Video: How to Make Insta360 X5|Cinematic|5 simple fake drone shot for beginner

Hey, what's up guys, it's Sai here from Creator Hub channel. In today's video I'm gonna be showing you guys 5 simple cinematic frame drone shot with your Insta360 X4 or X5 camera. For the shot we're gonna use the 5.7K 30 frames per second, and let's get into it.
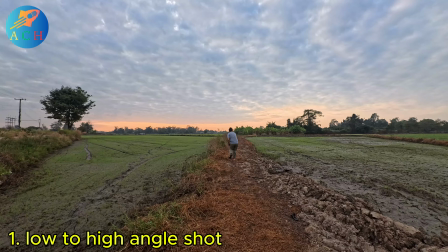(1:05)
The first one is a low to high angle shot, just pushing your camera forward and then slowly raise in the air.
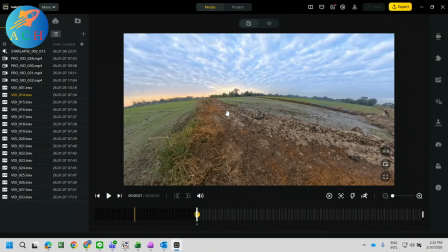(1:14)
In Studio app, add first keyframe for the point you start moving and let it go.
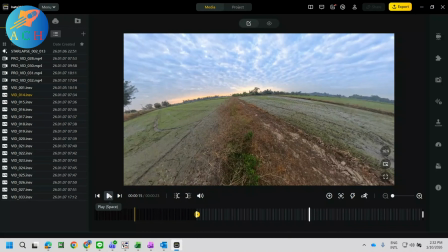(1:29)
And find the point where you stop walking at the second keyframe. After that,
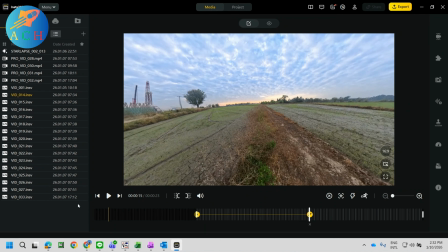(1:35)
and drag for the view where you want to show to the audience and let it go until the end and add another keyframe. After that, just export and here the result that you will get.
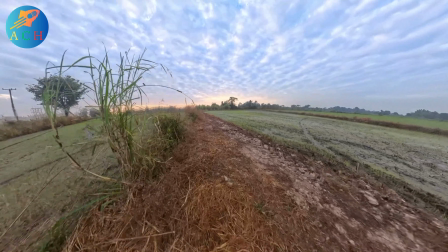(1:50)
Like drone is flying forward and then slowly rising up in the air to reveal the location.
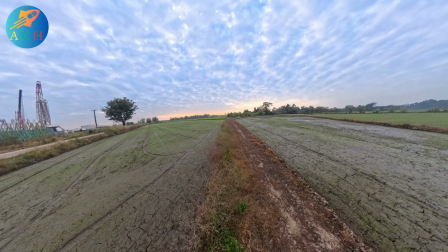(1:57)
It's low to high angle shot.
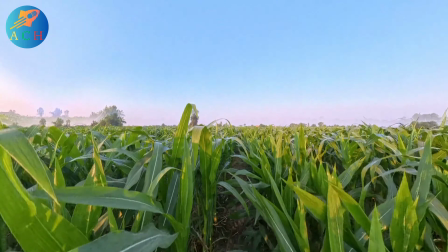(2:00)
Here another example, like flying into the corn farm and rising up in the air to reveal the location.
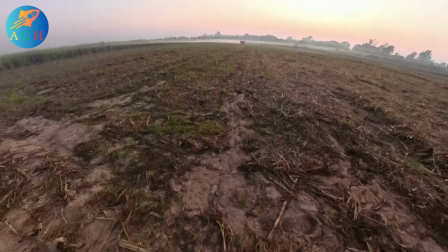(2:10)
Here another example, guys. This very nice to shoot to
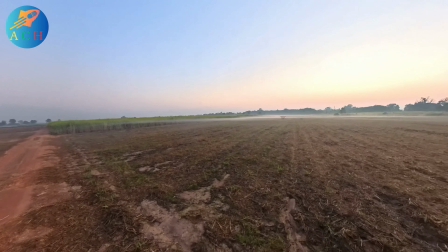(2:16)
reveal the location and can be cinematic for your drone shot,
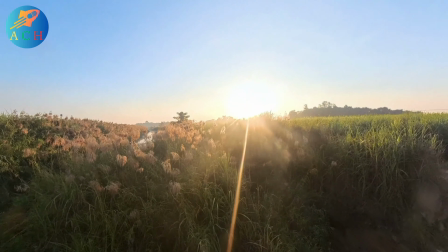(2:21)
for your frame drone shot. Here another example, guys. Absolutely beautiful. Okay. Hello guys, the next frame drone shot I'm gonna use the 3-meter selfie stick and my X4 camera and try to shoot like the cycle, like the drone flying around me. Let's check it out.
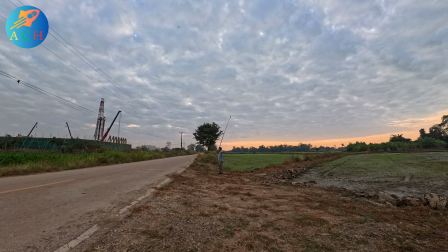(2:43)
For the cycle shot, just hold your selfie stick high in the air and just turn your body with constant speed, guys, to simulate like the drone flying around you. In the Studio app, add the first keyframe and add the active tracking system,
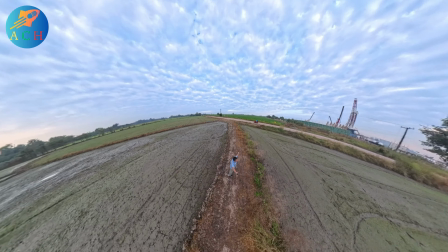(3:01)
and after that just add the last keyframe and export, and here is the result that you're gonna get.
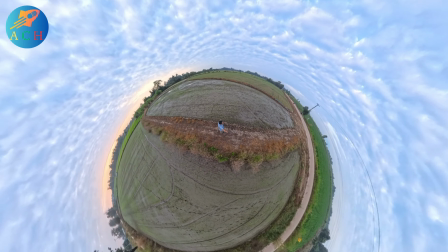(3:08)
Absolutely beautiful.
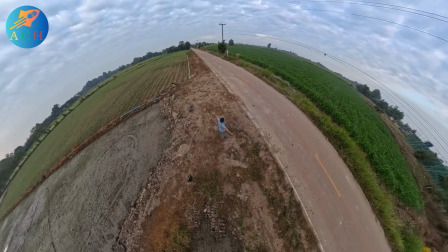(3:13)
And here is another cycle shot, just like Neo shooting in the cycle.
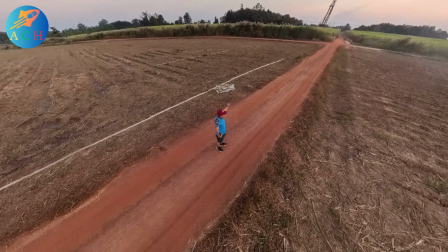(3:22)
Drone is cycling around you from the air. Here we go, another example.
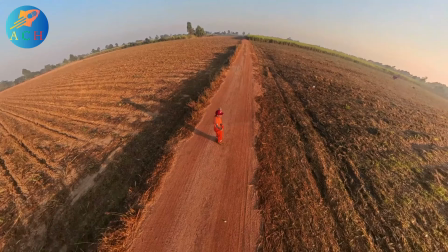(3:30)
It's very useful where you want to describe your location in cinematic way.
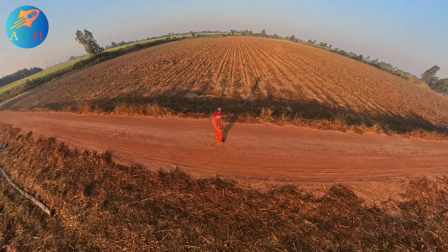(3:40)
I really love this function from the Insta360 X series camera.
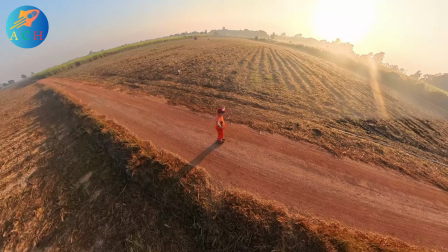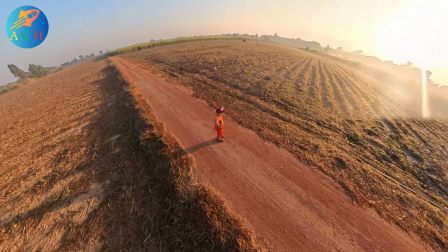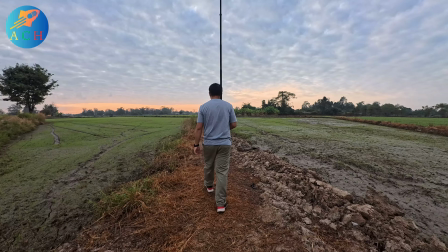(3:58)
Okay guys, the next shot we're gonna shoot the follow mode, like a drone follow behind me, and I will use the 3-meter selfie stick also, guys. Okay, for the follow mode, just extend your selfie stick and rest on your shoulder,
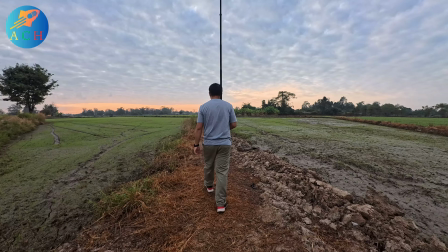(4:16)
then just keep walking forward to the scene that you want to show to the audience.
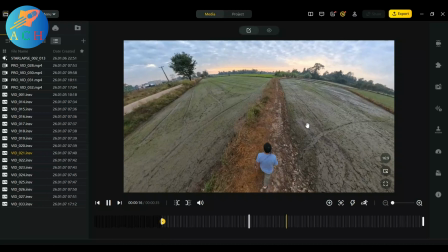(4:22)
In the Studio app, just add the first keyframe for the first point you start moving and let it continue display. And for the scene, you can drag it with your mouse, which part you want to show to the audience.